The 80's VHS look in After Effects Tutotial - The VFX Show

okay, so that looks cool. See how it's changed a bit? Okay, now that we have this, we can pre-compose this, and we have our final, or we can just call it chromatic. Okay, so now that we have our chromatic, we can add the next effect to this, which is the aspect ratio bars. I found this online. It's just some aspect ratio bars that's set at 2.40 aspect ratio. Now we don't want this. This looks too cinematic. We want this. Hit R for rotate, and rotate this thing 90 degrees, and we're gonna scale it up 178. So this gives like the standard definition look that everybody's going for doing these VHS effects. Okay, so the next effect we're gonna add is called old TV, or bad TV old.
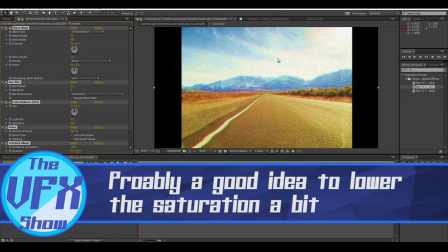318s
Put it on top and now you got this.
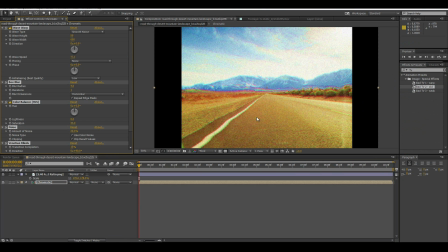322s
Since it's I'm in third, I don't want to go to full because I'm afraid my computer will blow up. And we're gonna bring down the wave here. It's not as good as it would look, you know, without it.
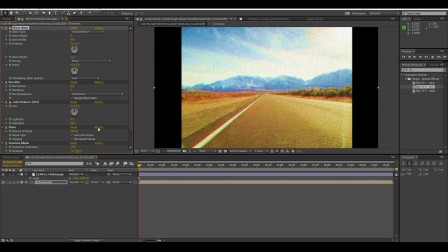337s
So we're gonna bring down the wave height because the wave height's pretty freaking bad. I'm gonna bring down the noise just a tad, just a smidge.
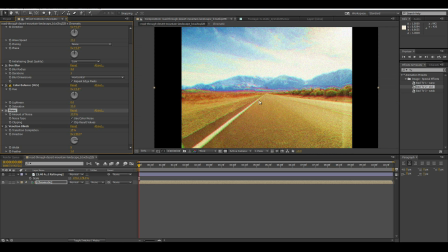356s
Now we have this and it looks really nice. It's very saturated. It's very cool looking. Now what we're probably gonna do is start adding on over this is some TV static.
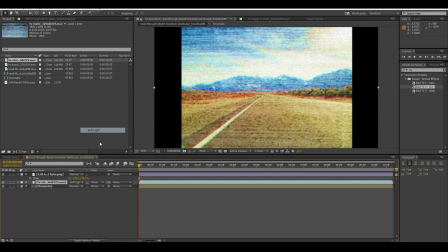374s
Now we're probably obviously soft works well.
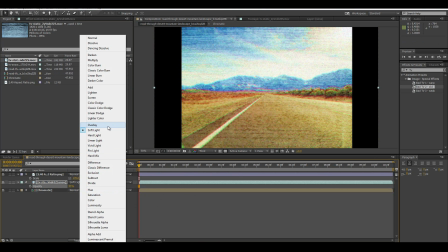380s
I like using soft light, but you can mess around with you know, maybe overlay, screen, add, and mess around, see what looks best.
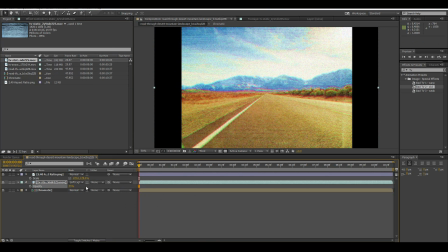389s
And we're just gonna drop the opacity down so it's not as noticeable. And we're also gonna bring this box blur a bit down so you can actually see some of,
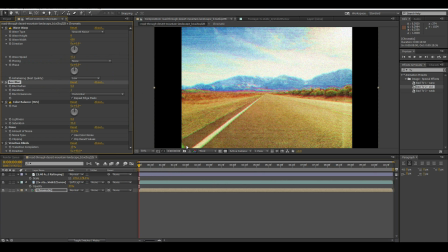402s
because in this particular video, you can't see it well because it's in third, not full. Okay, now we have some nice TV static over it, but we're not quite done yet because this is the 80s.
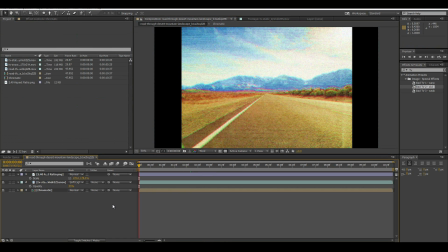420s
We need to add something new, something cool looking.
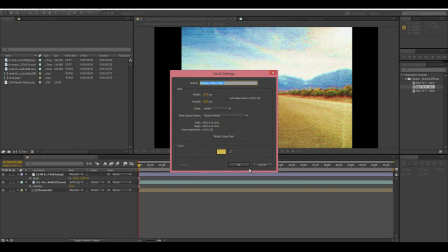424s
So we're gonna add some optical flares on this.
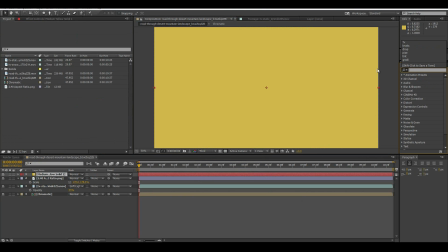429s
So let's add optical. If you don't have optical flares, you can obviously use a solid, and I'll tell you later because I'm gonna spoil the surprise.
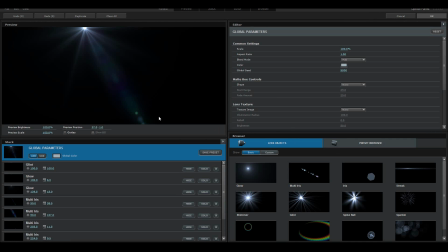441s
Go to options and hit clear all, yes.
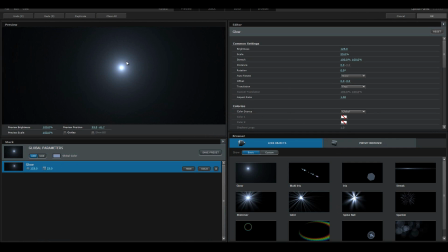447s
Hit glow, here you go. This is all you need. Hit okay.
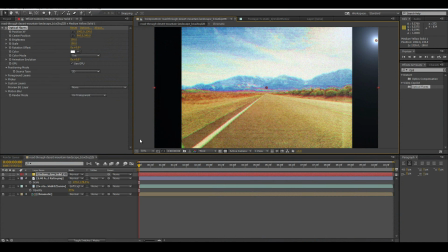453s
Now on this corner, since there's light coming from it, we're actually gonna put this below the aspect ratio.
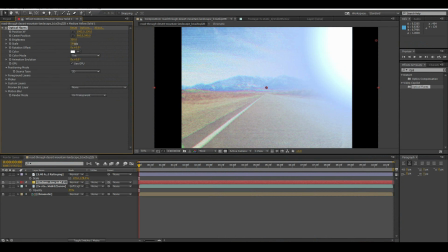459s
We're gonna give some brightness to this, maybe some scale. Put it up here.
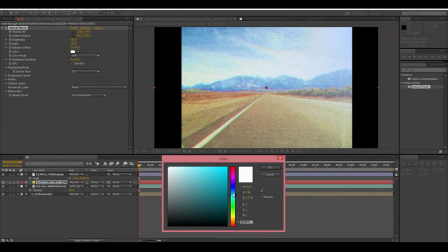466s
And we're gonna change the color to more of a orange, more of a light orange to kind of give it a glowing effect. Okay, so kind of like this cool look. Now we can duplicate that effect,
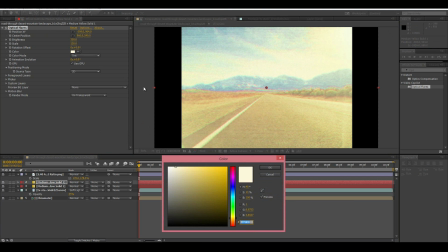492s
bring the flare over here, and we can add, since it's the 80s, some purple.
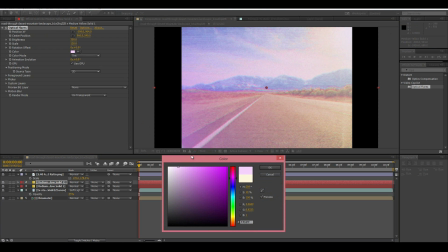500s
Bring some purple into here.